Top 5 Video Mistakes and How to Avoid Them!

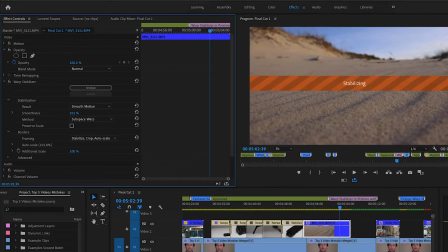However, I would definitely not turn the smoothness up all the way.
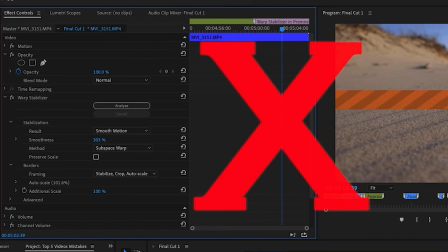It works for some shots, other shots, it looks really, really bad.
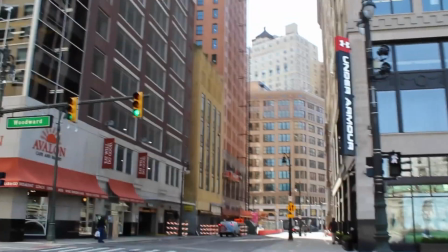Now, most people won't see this kind of thing and know exactly that that's what it is,
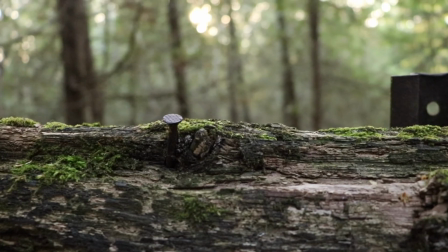but it's something that a lot of more experienced people will see that and it just looks really distracting.
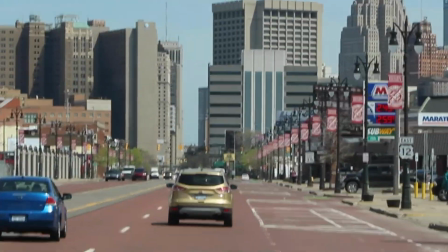I mean, sometimes I'll see a video and that just bothers me and I can't focus on what's going on because the warp is just like wobbling so much.
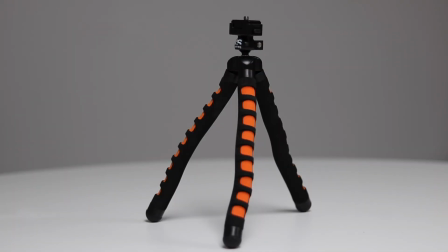I would recommend picking up at least a cheap tripod if you're on a budget. And this is definitely gonna help you out so much because not only can you just have a stable shot of it just standing there,
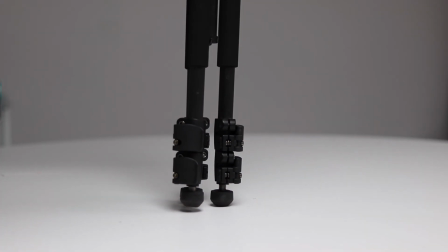But you can also close the legs together and it kind of creates this monopod where you can get some movement to your video while also keeping it relatively smooth.
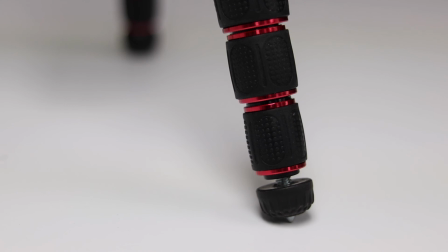Highly recommend that, and I have some links in the description below that also have one of the tripods that I use. I lied. I don't have 5 tips, I actually have 6. So here's a bonus tip. Get some variation of shots.
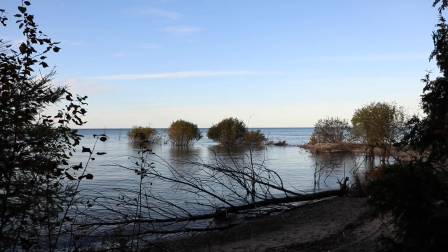Sometimes I watch a video and I see the same exact shot or a very similar shot over and over and over and over again.
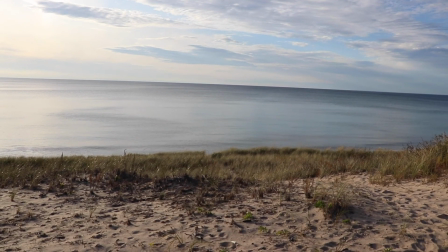Sometimes I'll even see like wide shot, wide shot, wide shot, and it's just not very captivating.
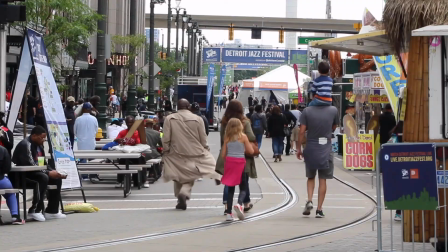So I would definitely recommend having a juxtaposition of wide shots to medium shots to close-up shots to extreme close-ups.
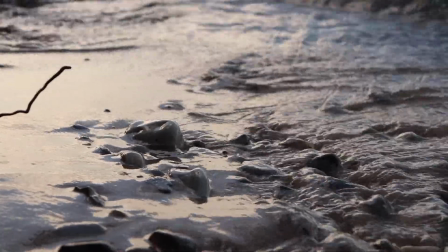I mean, there's so many options out there. Really get creative when you have the camera in your hands, because that is really the foundation of what your video is and how good it's going to be.
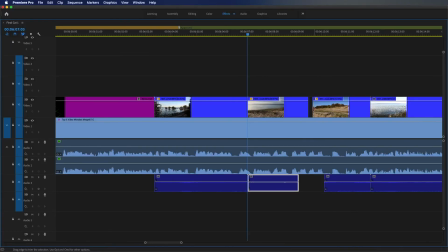And yeah, you have so many options when it comes to editing video, but if your footage isn't great and there's no variation of shots, your video's just not gonna be that captivating.
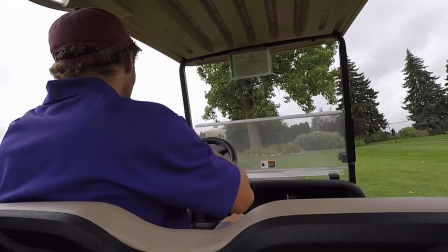So definitely take an extra few seconds when you're out at a shoot and just kind of look at different ways to shoot something or different variations of shots.
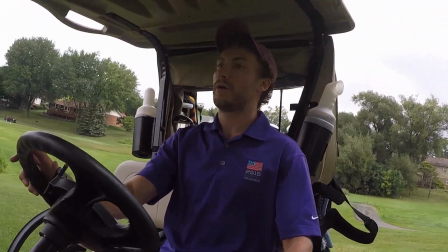I mean, seriously, I sometimes will even look at videos similar to what I plan on doing,
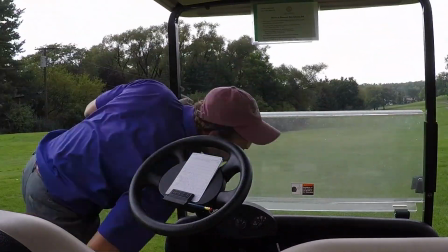and I kind of take screen grabs on my computer so I can kind of keep those in my mind of having like a
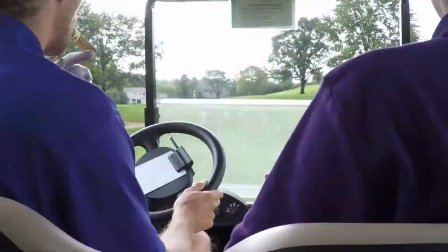storyboard heading to a shoot and knowing exactly what I'm looking for and how
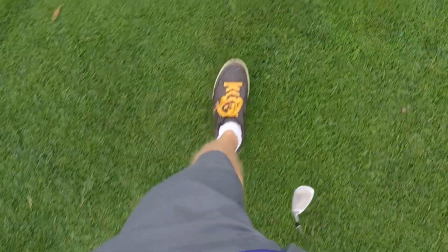I can change things up. This is where the creativity really starts. And that wraps up today's video. Feel free to comment down below what you'd like to see in future videos. Thanks so much. Take it easy.